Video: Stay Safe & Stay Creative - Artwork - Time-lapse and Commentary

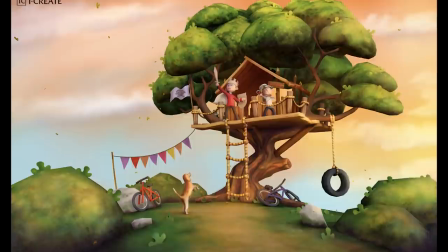23:38 and there we go there's the final image i'm really pleased with how it turned out i think it really works um there's obviously more that could be done and
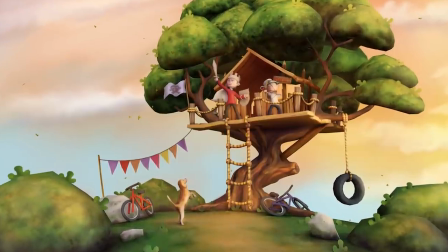23:45 you have to limit yourself with time in the end don't you but uh yeah really good fun i'm very glad and thankful for the
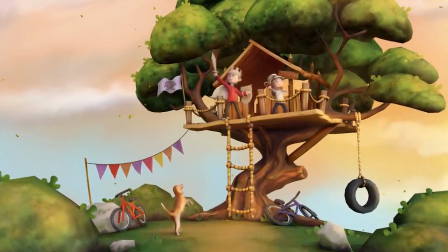23:52 sponsorship opportunity from team group because it's nice to really go for it with a piece like this and so very pleased with how it
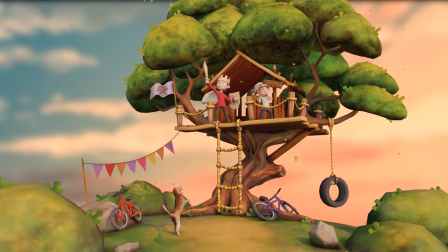23:59 all turned out i did the animation as you can see here i probably went a little bit overboard with color correction i think maybe i'll have to go back
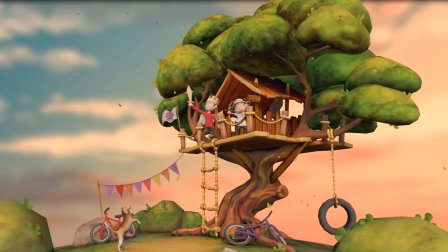24:05 and look at it maybe you won't be seeing what I'm seeing but it's probably a little bit too saturated.
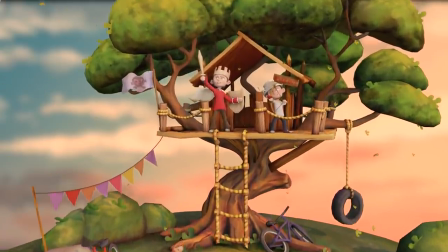24:09 Although that's kind of fun as well it gives it that sort of I don't know comic cartoon almost Disney style in some ways.
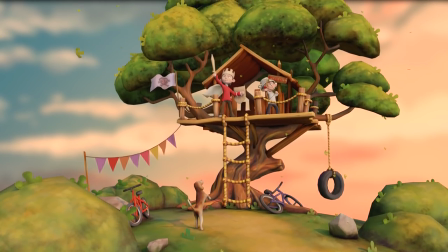24:17 You can also see what I mean about the characters standing out a bit more when the camera's moving and that's kind of more what I'm used to
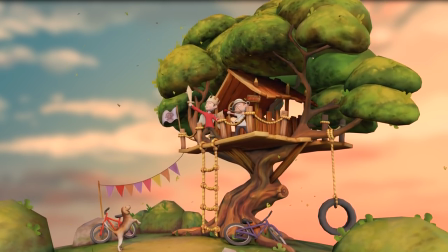24:24 being able to move around your images so it does help when you've got a 3D program like this to be able to do those sort of
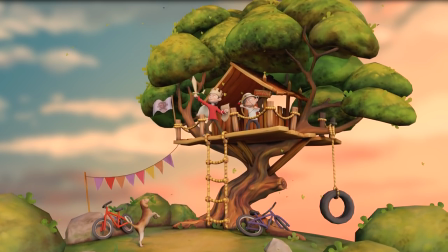24:31 things. so once again thanks to team group do check out the competition and see for yourself the wonderful prizes on offer thanks
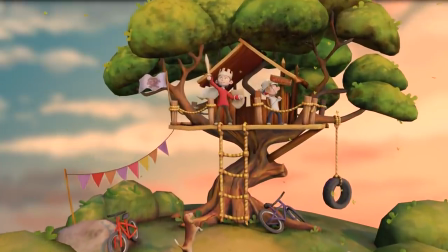24:38 for watching well done to all those that got this far through the video i hope you enjoyed the process and i'll see you next time